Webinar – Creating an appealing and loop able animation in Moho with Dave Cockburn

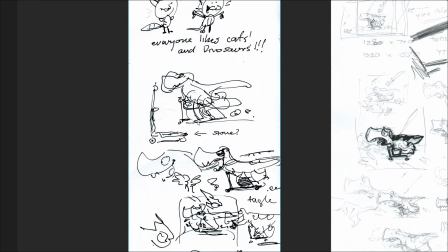253s
So then I just started scribbling a dinosaur, Tyrannosaurus, which kind of struck me. He's got big back legs, tiny front legs. Oh, it'd be perfect for a scooter.
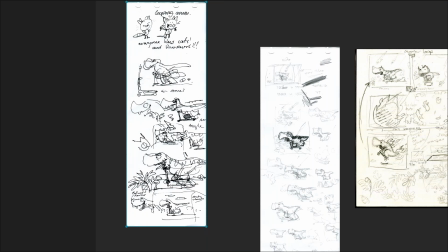267s
More vague drawings ensue, including a bit of a meteor here, because dinosaurs and meteors go together like bread and ginger, fish and chips.
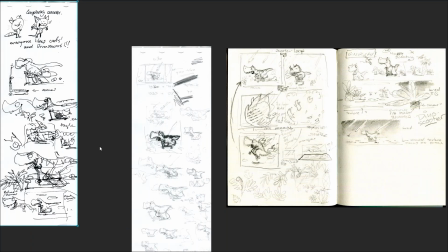279s
I then, with some more bits of paper, I start working out sort of sizes,
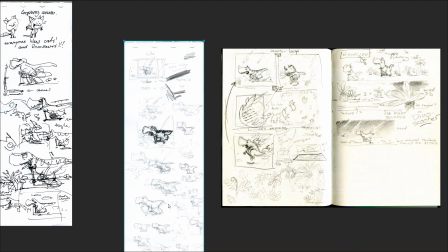288s
try to just play around with the character. I'm working really small here because I'm just thinking about shape and emotion, I guess.
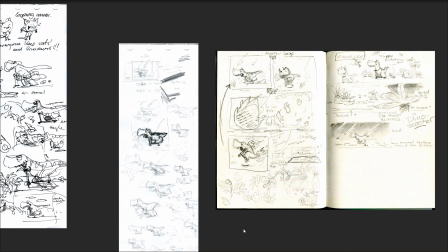299s
Once I get a bit closer, I then swapped to my sketchbook and thought, well,
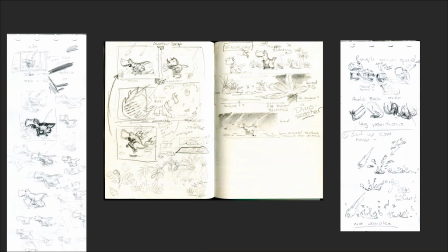305s
I suppose I better do a quick storyboard. So I have meteors coming down, dinosaur scooting along, looks back, big meteor comes down. There's a huge explosion. You think he's died.
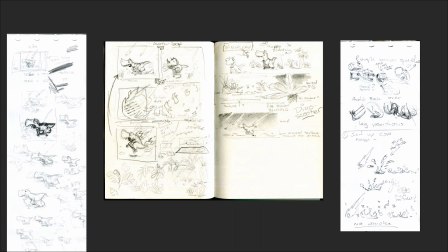318s
He bounces out of the flames and then back to continue, which is a bit over the top for a very short animation. But these are the initial ideas. I also put here scooter loop that he just scoots and looks back, probably a bit more sensible.
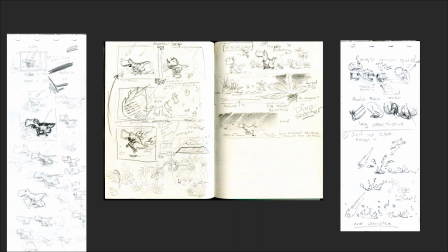335s
I also started thinking about prehistoric plant life, sort of tree ferns. I thought they're kind of nice shapes. And then I kind of thought, oh, maybe I could do a happy dinosaur scooting in front of really cool tree ferns, maybe some pterodactyls in the background.
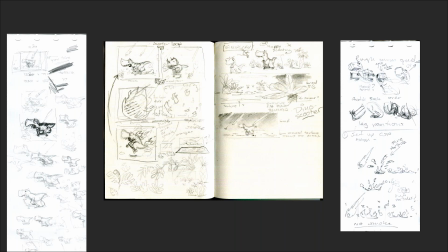354s
More tree ferns, yeah, tree ferns in the foreground. And then, no, I kind of prefer the apocalyptic approach. So that's kind of what I went. So with that in mind,
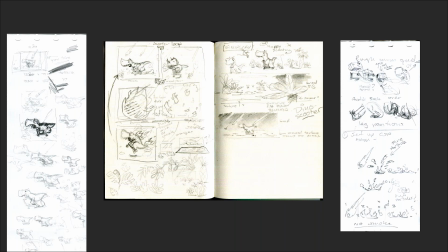368s
again, on little bits of paper, I'm just kind of thumbnailing head turns, leg positions, how meteors might work.
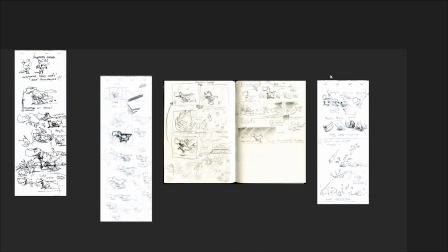379s
And then I move into
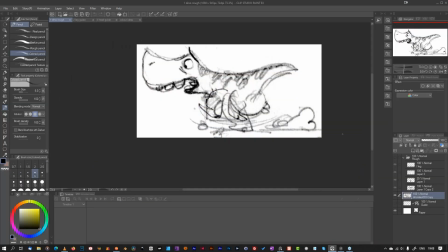385s
Clip Studio Paint, which is my drawing weapon of choice. I actually scanned this very rough dinosaur. You can see he's quite tiny from my sketchbook because I kind of thought it had the right feeling.
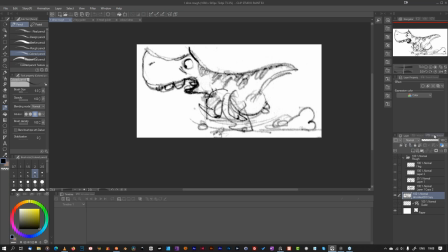401s
So once I brought this in, I just colored it, knocked it back a bit, and then went through and cleaned it up. Once that was done, I used this
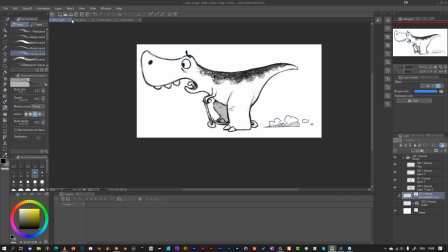420s
cleaned up image,
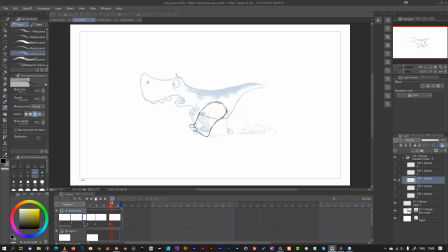422s
and then using Clip Studio Paint's animation tools, I just knocked in a quick leg movement. Really all I need is a stretched leg and a compressed leg
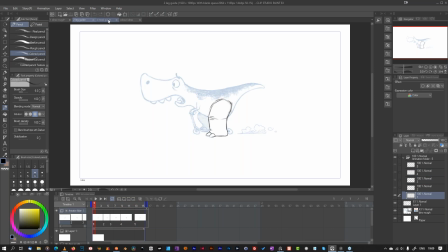437s
because Moho will take care of the rest. I also did the same for the head because I want a blink. I just roughed out the blink and a head turn position. Once that was done, I then started working on color.
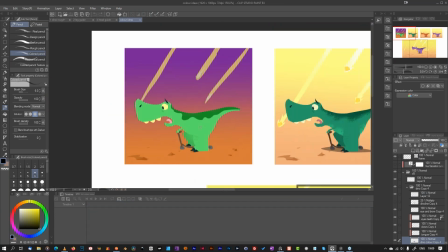453s
This was my first color, which is quite loud and just too much going on.
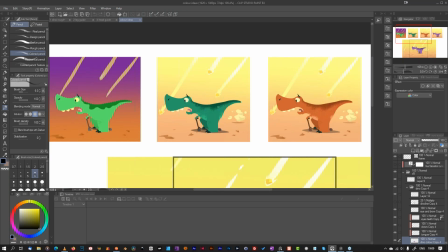462s
The second one, I sort of introduced a sort of bit of texture on the dinosaur. Have the meteors a similar color to the background, so it's just giving a hot
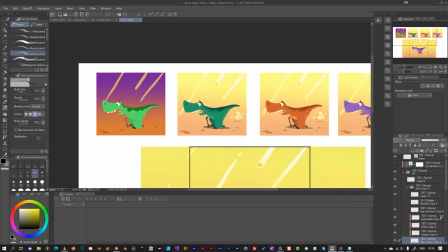476s
feeling, but the focus is on the dinosaur.
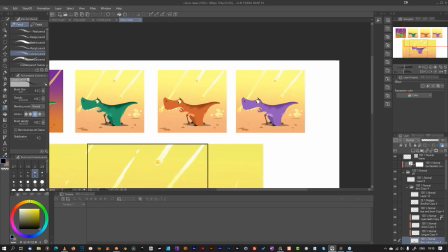479s
I then tried another color experimentation and eventually got to the purple dinosaur.
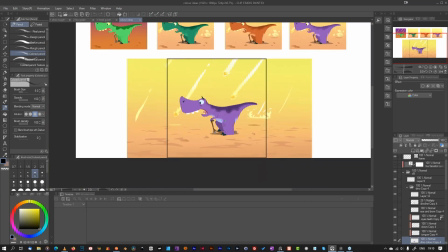487s
So that's what I got to at the end.
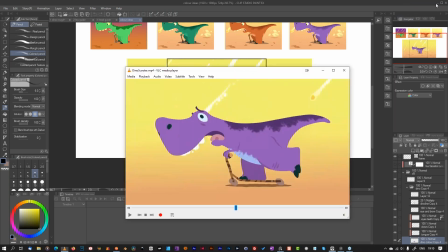491s
So with all the groundwork out the way, I then hop over to
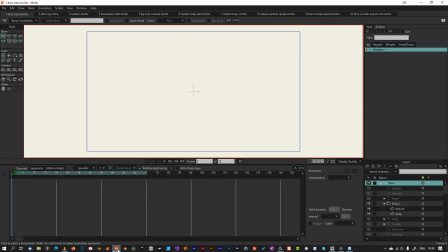498s
Moho, which I guess is why we're all here.